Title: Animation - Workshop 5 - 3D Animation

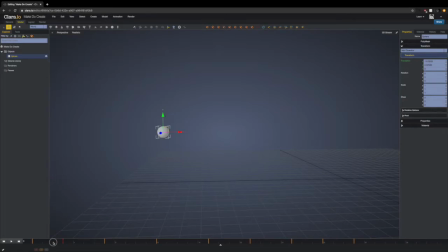16:28 So we're just gonna look and see where the beginning is, and then we're gonna sort of move that to be very, very close to the beginning, and we're gonna hit transition to keyframe that.
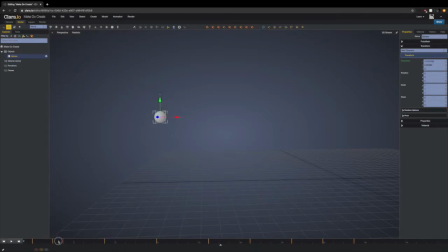16:42 And now it's got a nice slow. And even from 2 to 3, that is a little bit far as well. So we're gonna go to 3 and just sort of move that transition.
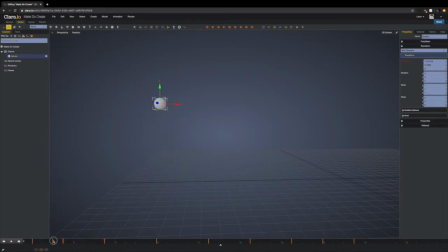16:57 From 2 to 3, it's a little bit jittery, so we're going to go over to 3 again, move it over slightly so it's just underneath 2. Translation, check. Okay.
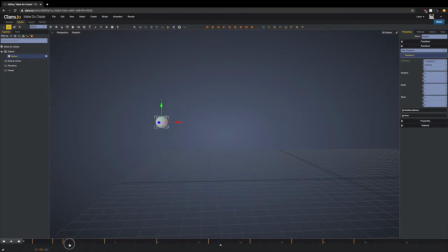17:10 And then from 3 to 4, if we want to just move it slightly out this way, and we're creating an arc this way. Transition.
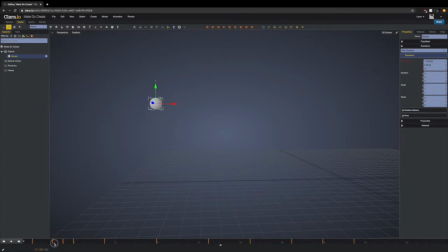17:28 Two to 3 still looks a bit funny. You might just remove this keyframe and have it just go to 4. Sometimes you just have to see what works best and looks best.
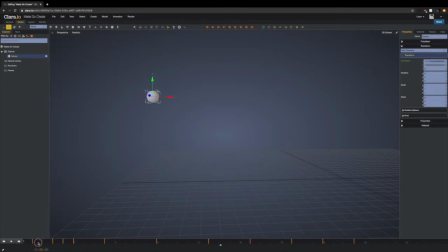17:42 So not having a keyframe at 3 and working in 2s instead of 1s makes this look a bit smoother, because it was a very small difference there. So we can get rid of 3.
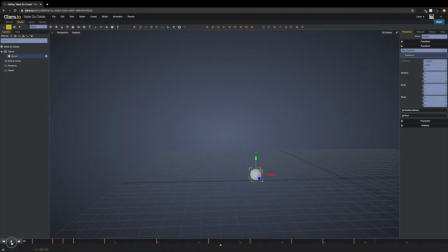17:59 So that's a little bit of slow in, and we're going to do that to the rest of them as well. Now, when it gets to this stage, it's going to be from 4 to 7. It's going to be going pretty fast, so there's not going to be any slowing into the bounce, if you get me. It's going to be slowing in from the drop, and then similarly, the bounce is going to make it bounce up quite quickly.
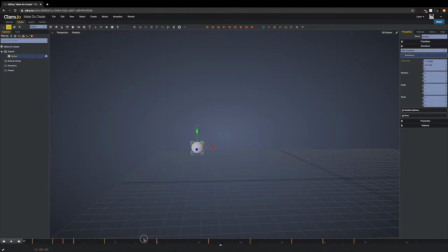18:18 So the slow movement is going to be between, it's going to be 11, 12, and 13, because at the very top, it's losing its power and it's going to drop down again. So 12,
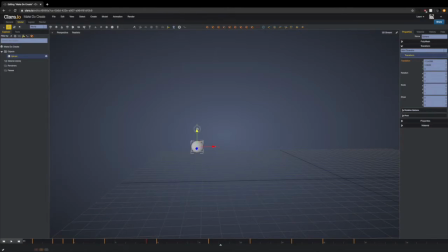18:34 basically just have them a little bit closer together. Translation. And then with 13, have it a bit closer to 12 as well.
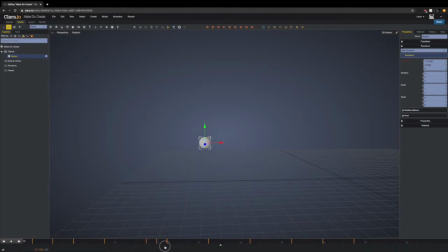18:55 Translation. And then we can scroll and see that it's slowing at the top there, at the peak. And then it's going to speed up again and bounce. And then at this point, it's bounced once already, and this is the second bounce. So overall, it's going to lose some power, and it's going to start getting way slower.
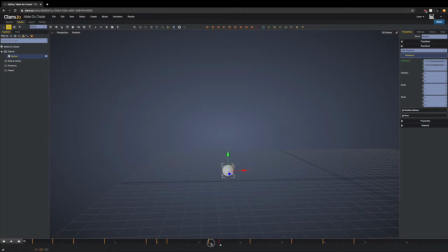19:13 And we're going to be adding in way more frames in between towards the end, because the overall action is getting slower, not just the individual parts of the action. So this is the very top bit. So 20.
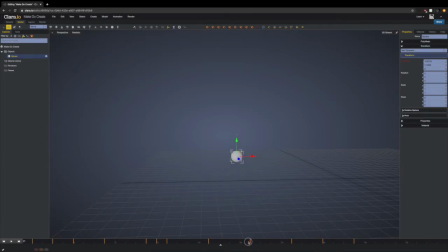Have that be a little bit closer to 21, and we're going to have that be a little bit closer to 21, and it's just little movements that I'm making each time.
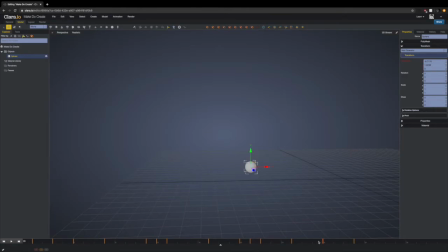19:46 And again, for the very last one, sometimes it helps to just zoom in and look at it from a slightly different angle once it gets down to the really specific ones. And you're probably thinking that what much of a difference will it make
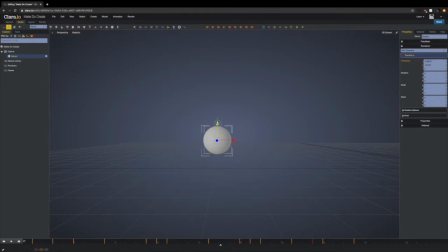20:06 making these two closer, but it does make a little tiny bit of a difference. It's hardly noticeable. Translation, this one.
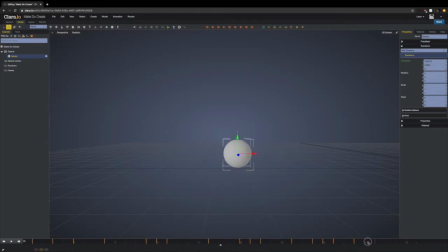20:21 Translation, and then it's hit the floor there. So if we zoom out and go back to the beginning,